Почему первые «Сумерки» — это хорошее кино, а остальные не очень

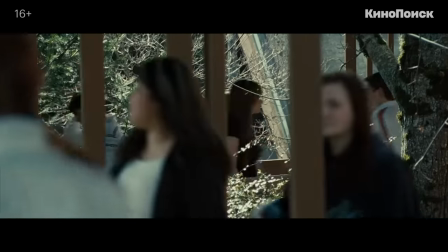(13:05)
Когда Бэлла раз за разом выпадает из активности своей школьной компании,
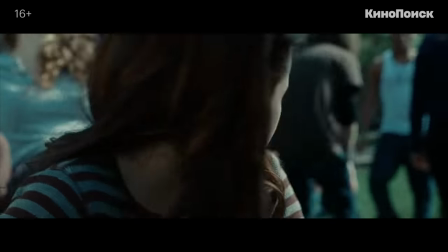(13:09)
будь это разговор о выпускном или поездка за платьями, можно сказать, что она ведет себя как клише героини подросткового романа.
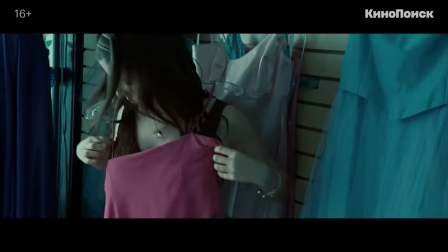(13:16)
Замкнутая, непонятая окружающими и так далее. Но это совсем не так. Она вполне социализирована, просто эмоциональный возраст с одноклассниками не совпадает.
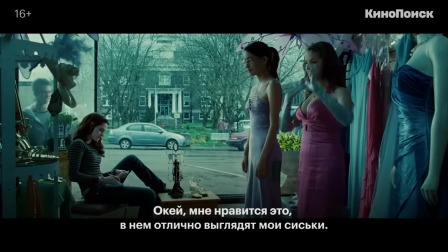(13:26) Хорошо, я люблю этот. Мне кажется, что мои романы выглядят хорошо. Правда? Найс!
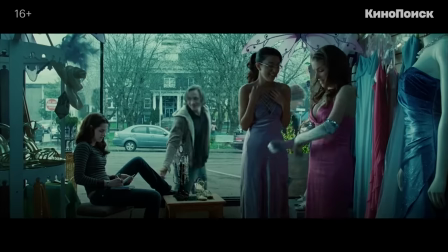(13:32) О, Господи! Это не комфортно.
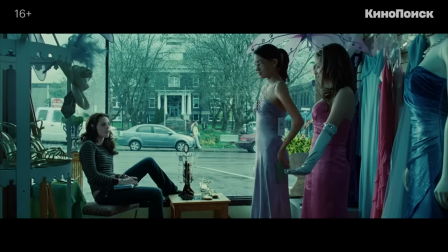(13:36)
Белла, казалось бы, отрешенная от всего, быстро и по-взрослому дает однозначную оценку мимолетному инциденту, потому что в каком-то смысле она старше.
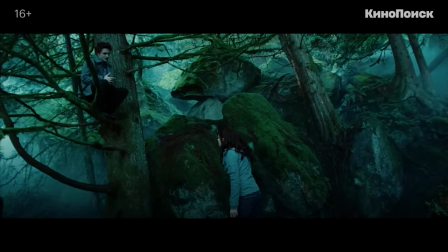(13:44)
Тем сложнее придумать, как вписать в человечный фильм о состоявшейся как личность девушки диалог, в котором произносится, например, такое.
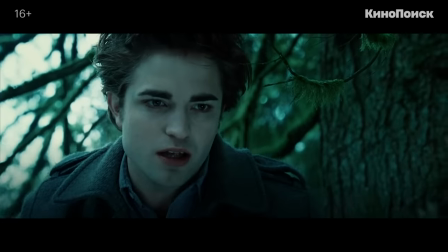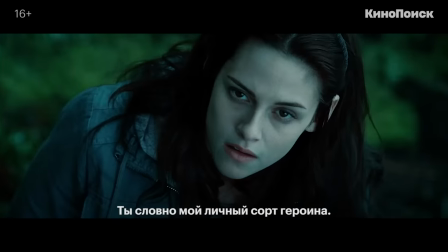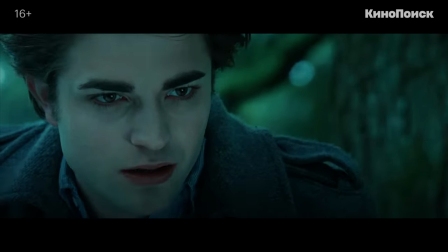(14:03)
И тут мы вынуждены вспомнить, что это все-таки не разговорная инди про Портландию,
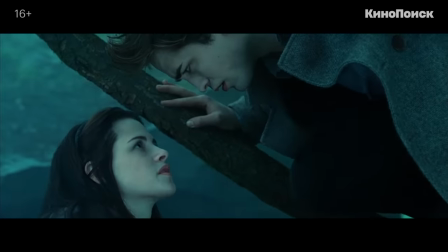(14:08)
а экранизация Ян Кэдлт Романа про школьницу, которая полюбила вампира, будто посыпанного алмазной пылью.
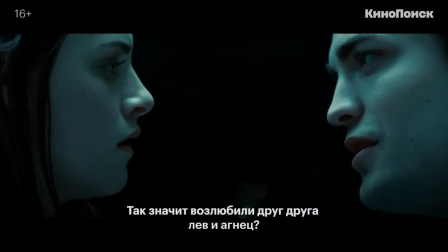(14:16) Так что льда влюбилась в любовь с льдом.
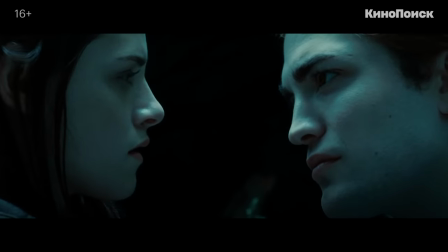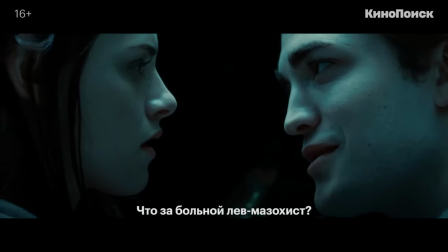(14:24) Я жалкий, масокистический льд.
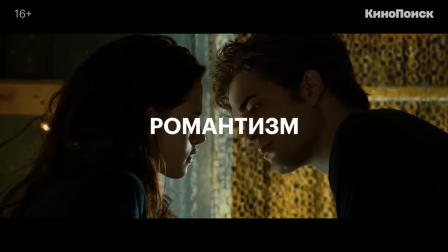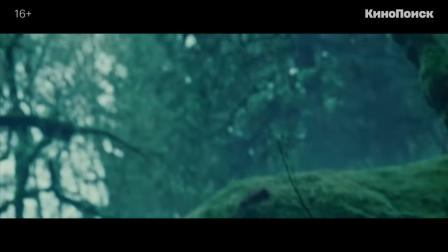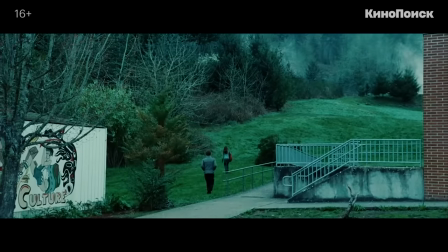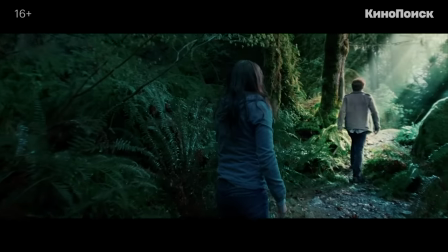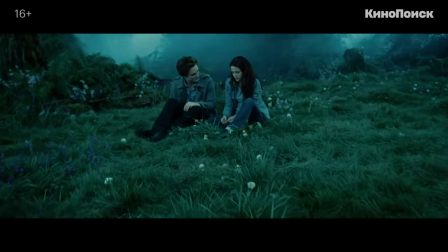(14:52)
и поляна, на которой возлежат лев и агнец, то есть Эдвард и Белла. В этой связи стоит вспомнить и самые первые кадры «Сумерек».
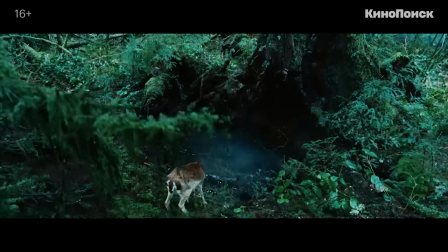(15:00)
Хардвик не зря хвалит второго режиссера.
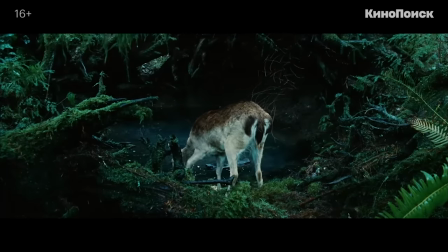(15:02)
Сцена с оленем не только намекает на то, что хорошие вампиры охотятся на животных вместо убийства людей и задает тему «Охотник и жертва».
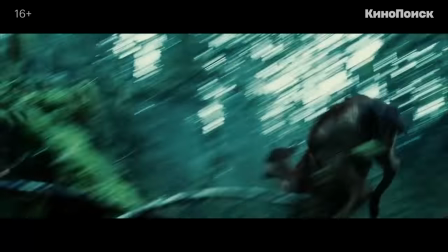(15:09)
Эти кадры демонстрируют идеальный скачок от тревожного наблюдения к панической попытке спастись.
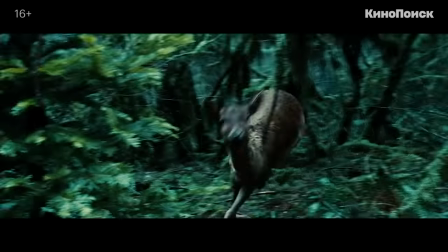(15:15)
Какое-то время скрытая опасность этого леса будет работать.
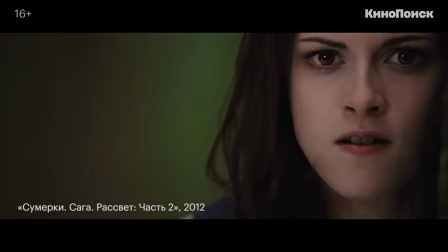(15:19)
И окончательно погибнет в этой сцене из второй части «Рассвета», которая как бы подхватывает начало первого фильма, но превращает его в фарс с прыжком хищника на хищника.
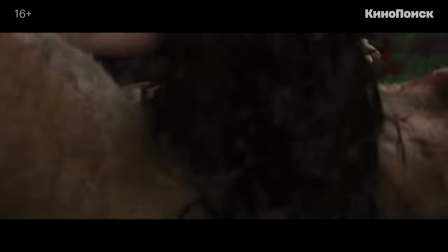(15:28)
Что оправдано содержательно, но довольно глупо решено визуально. Превращение природы из важного элемента мира сумерек в декорации постепенно.
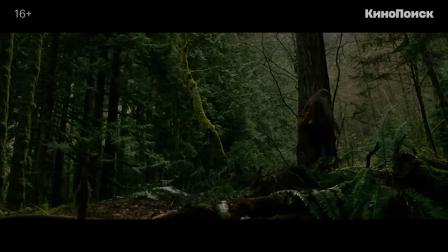(15:36)
В новолунии природа еще сохраняет черты, заданные фильмом Хардвик. Правда, поменялась цветокоррекция, и мир уже не такой из сине-зеленой.
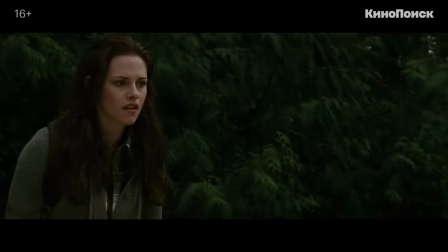(15:44)
Да и мхи не так густы, а память и поляну немного видоизменила. Но пусть снят лес так, что магии в нем уже меньше, смысловую нагрузку природа не теряет. Правда, используется более утилитарно. Вот, трава пожухла, нет любимого ряда.
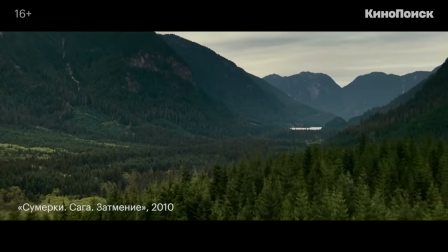(15:59)
Дальше хуже. Рез в затмении, поляна в затмении.
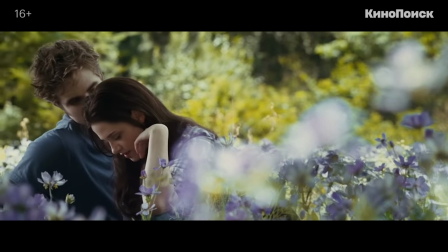(16:04)
Еще не совсем фотоателье с фотообойми, но картинка двигается куда-то в этом направлении.
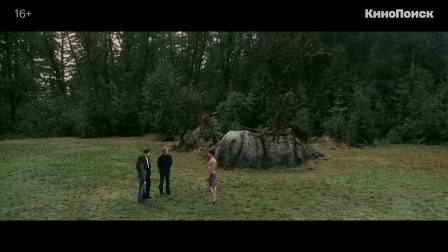(16:09)
К тому же лес теперь это либо расчищенное пространство для собраний, либо фон для прохода вдоль.
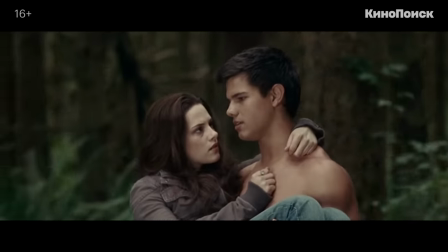(16:15)
Он всегда где-то позади героев. Камера в него не углубляется. Ну а в рассвете лес возникает едва ли не только в виде мелькающих деревьев.
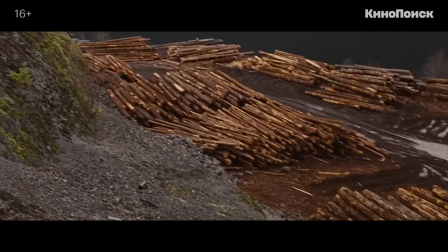(16:24)
Возможно, все укромные уголки уже спилили. Дело, конечно, не в количестве кадров в лесу.
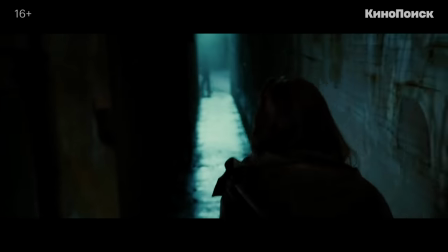(16:31)
И, наверное, даже не в живописности, выбранных для съемки уголков. Камера в первых сумерках, снятых Хардвик, свободно двигается и в городской среде, и в чаще,
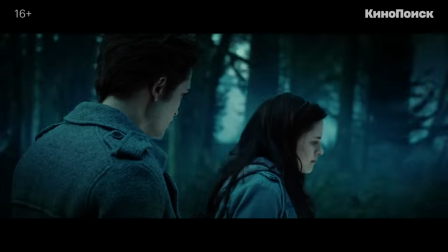(16:39)
что создает эффект животного присутствия, заставляет лес и героев в нем дышать.
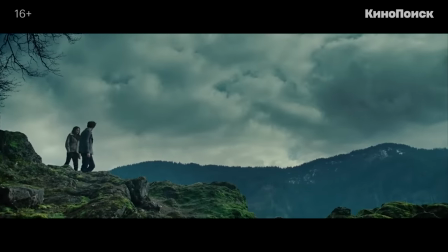(16:44)
Как и положено героям романтической литературы, Эдвард с Беллой проводят время в лесных прогулках с беседами,
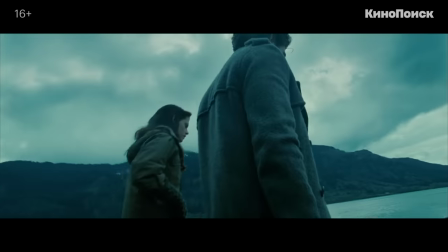(16:50)
и камера постоянно находит способ подобраться к ним, сопровождать их даже в не самых удобных для съемки, но визуально выигрышных пространствах.
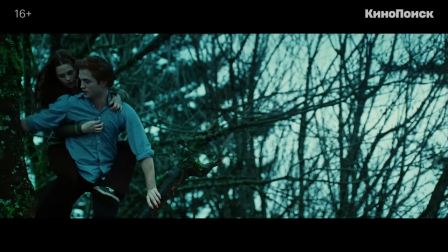(17:00)
А обычно ничем, кроме красоты, не обусловлены эффектные планы с высоты, если не птичьего полета, то верхушек сосен или тосиквои.